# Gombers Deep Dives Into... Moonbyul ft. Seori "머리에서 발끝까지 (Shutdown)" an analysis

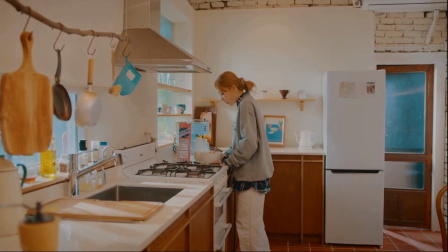The first being they're known for their inclusion of nude women, and also it reminds me of a slight reference to the 2019 film Portrait of a Lady on Fire,
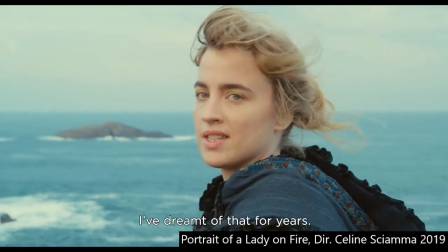about an affair between an aristocrat and the artist who was commissioned to paint her portrait.
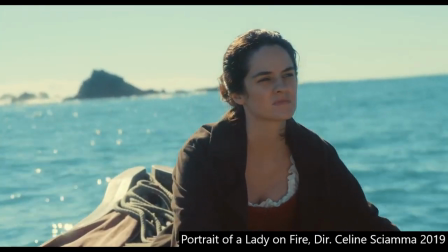Also, just to add, the beginning of the film opens with the artist arriving to the house where the aristocrat is staying via boat.
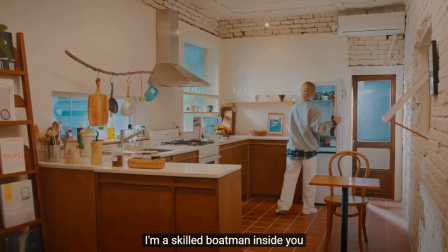Moon opened the verse with "Row a boat, I'm a skilled boatman inside you." I'm just saying.
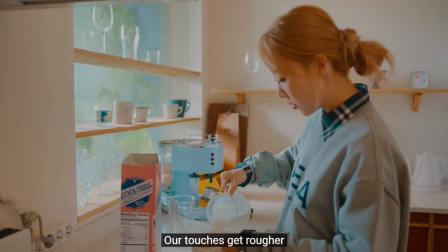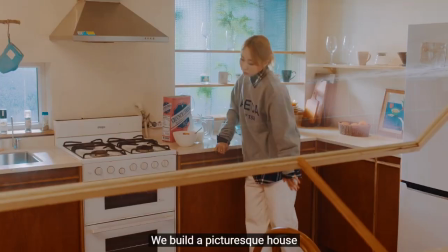저 산을 지나 다리 건너 그림 같은 집을 짓고 달리 반
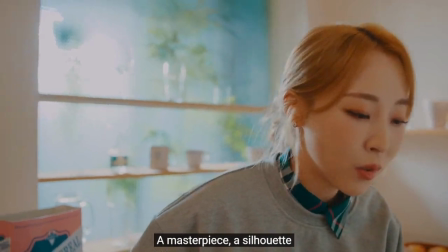피카소처럼 너를 그릴게 한편의 명작 하나의 실루엣 우리의 그림은 이거가 빨갛게.
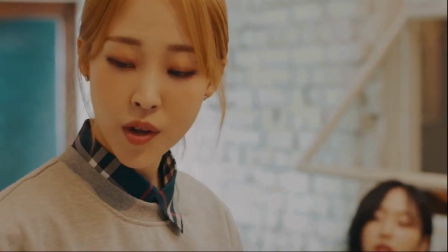The camera then pans out and we see Seori with her own bowl, checking out Moonbyul like an absolute snack, while Seori herself is looking like a full course meal.
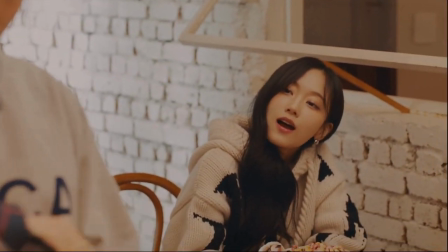I really just can't with these two.
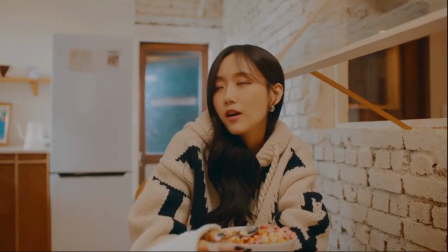Anyway, as the pre-chorus transitions into the chorus, Moon continues distracting herself, this time with coffee, as Seori croons to her what she's anticipating.
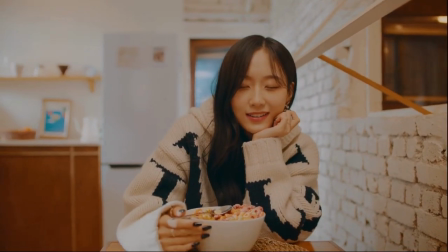One quick thing before we move on as well. In the kitchen scene, Seori is the one interacting with her bowl of cereal while Moon is prepping hers.
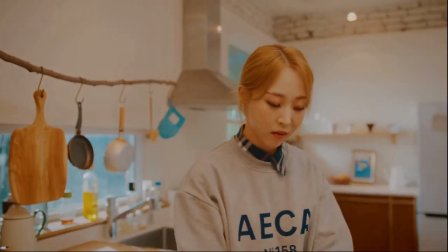I feel like this serves as a visual metaphor for foreplay. Seori is ready and waiting while Moon is prepping and getting herself together.
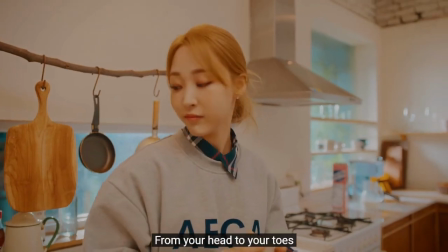Notice how the two never are interacting with the cereal bowls at the same time.
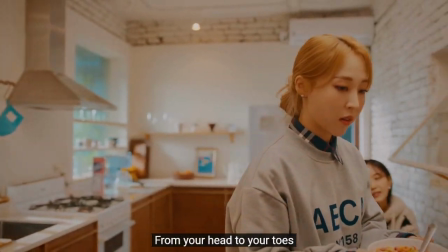Another thing to note, when Seori notices Moon taking her bowl to the dining room, her spoon is full and she lets the contents fall back to the bowl before following suit.
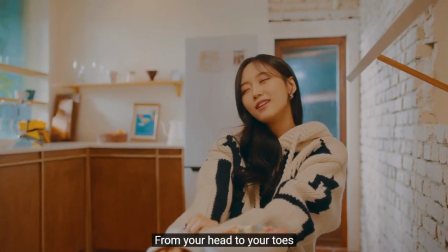I think this is just another little hint to how excited and ready someone is when they're at that stage.
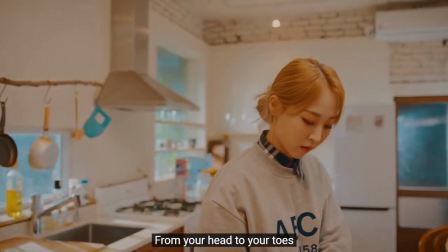Like at the drop of a hat, you're eager and they're ready to spend all your time you have with that special person.
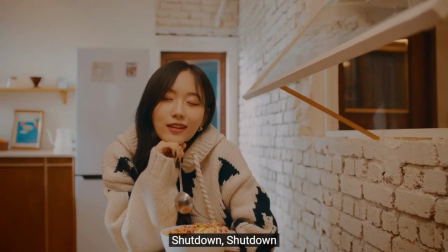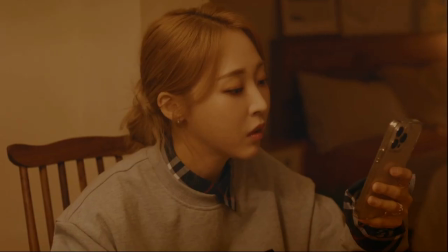Notice how it has shifted to night and Moon is still trying to distract herself with her cereal, cell phone, anything.
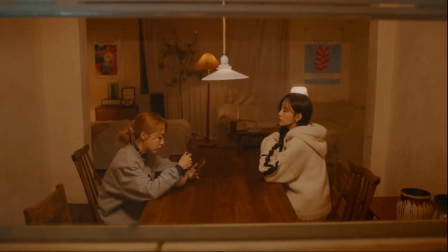Then Seori enters and sits across from her without her cereal.
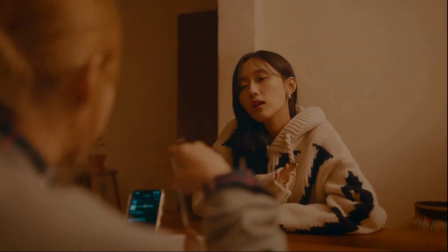The music minimizes and grows more inward again, not quite the racing rhythms of Moon's rap verse, more introspective and vulnerable.
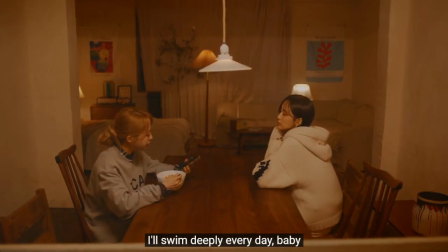Seori is singing back to Moon and kind of feeding into her yearning and helping her to cross that bridge. Then the two finally get up together at the same time as the music starts to slow and minimize.
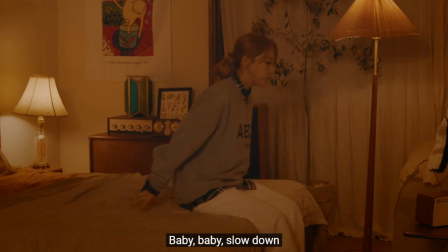The staging of both Moonbyul and Seori during the down, down, down line is incredibly metaphorical. Seori on the couch, full attention to Moon, while Moon is fully open-bodied, facing Seori from the bed.
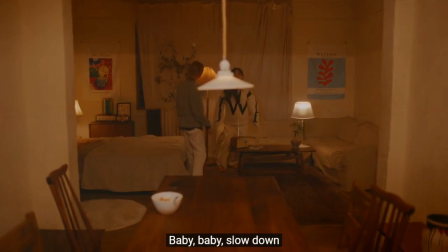The positioning of Moon's hands holding herself up, I don't think I need to spell this particular shot out any further. And then as the music cuts out to build and maximize on the climax, you can see from outside the window time pass from night to day again.
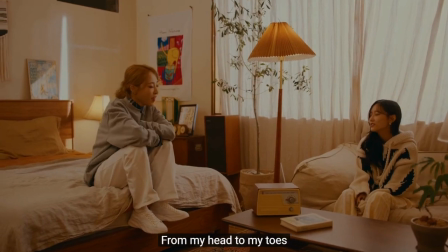The chorus kicks back in, and Moon takes the lead on the chorus, acknowledging and finally singing with Seori.
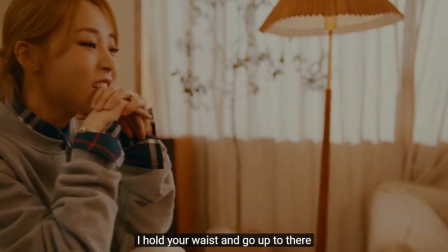It should also be noted here that Moon's version of the chorus has her singing with possessive pronouns,
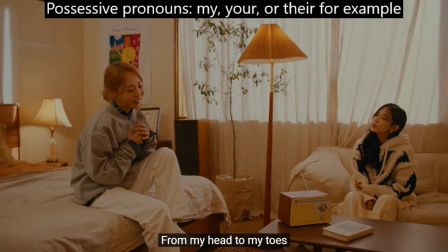further indicating a switch or reciprocation in physical intimacy, which, you know, we see on giving partners.
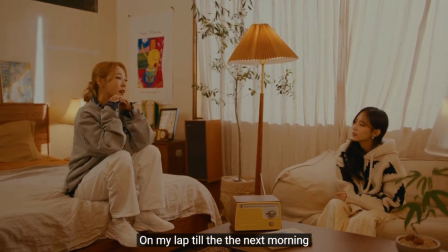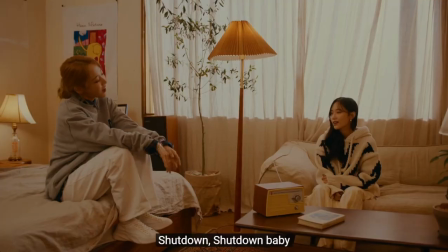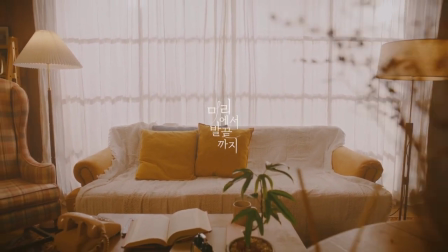I'm sure if I watched this music video another 50 times, I would be able to pick even more hints throughout.
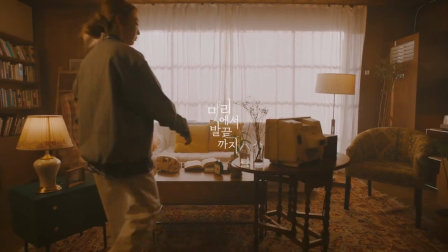But I wanted to get this released while it's still fresh in everyone's minds.
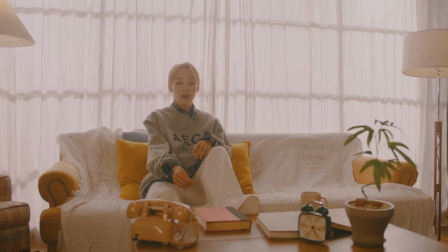I don't think I can emphasize enough how important this song and video is for LGBTQ culture, especially in South Korea.
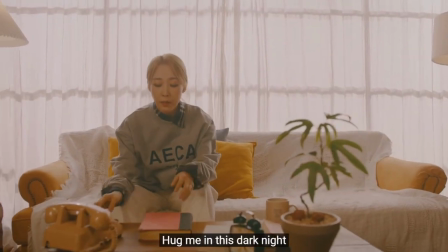I won't pretend to be fully knowledgeable in all the cultural nuances, but it's no secret that South Korea is still rather conservative when it comes to the LGBTQ community.
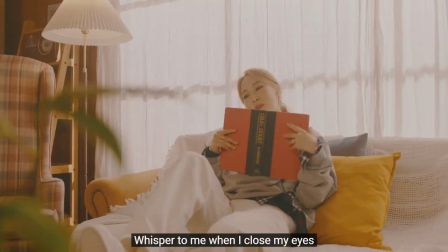It's been stated numerous times, I'm sure, but a prominent K-pop idol from one of the biggest girl groups in South Korea promoting and singing about making love in
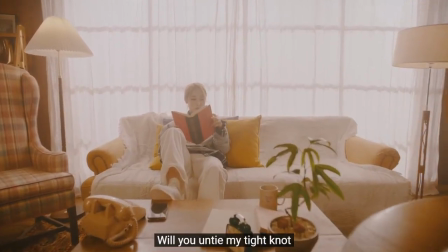one of the most considerate ways to another woman is something to be excited about and celebrate.
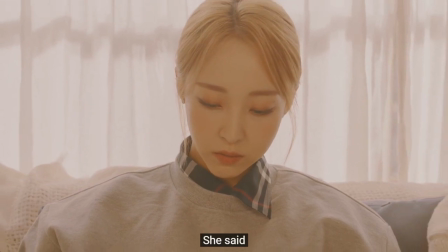Moonbyul isn't just singing about making love to a woman, she's singing about it in a way that's not predatory or vulgar.
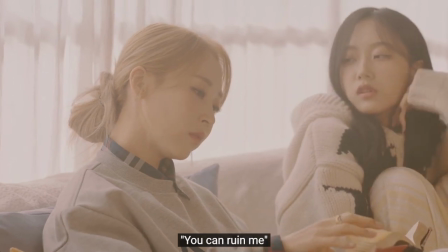It's without the lens of the male gaze or desire, and I can't say enough how big that is.
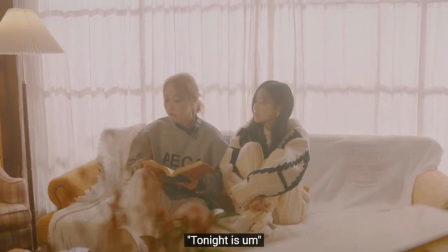When I came out, songs like I Kissed a Girl by Katy Perry were the standard positive LGBTQ rep in music,
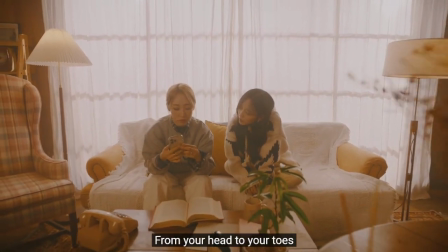which I don't think I have to explain why it's not the most ideal.
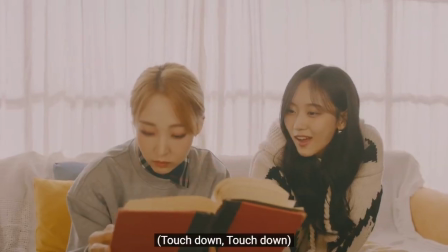However, Shutdown and the way Moonbyul wrote the lyrics is probably one of the most beautiful and authentic pieces of representation I've come across since Haley Kiyoko.
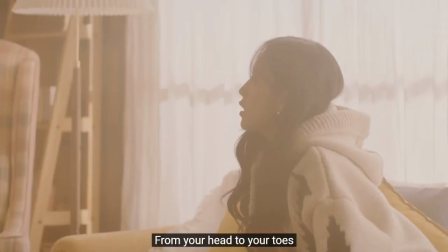It's safe and vulnerable and warm, it's perfectly sensual and just so genuine and real.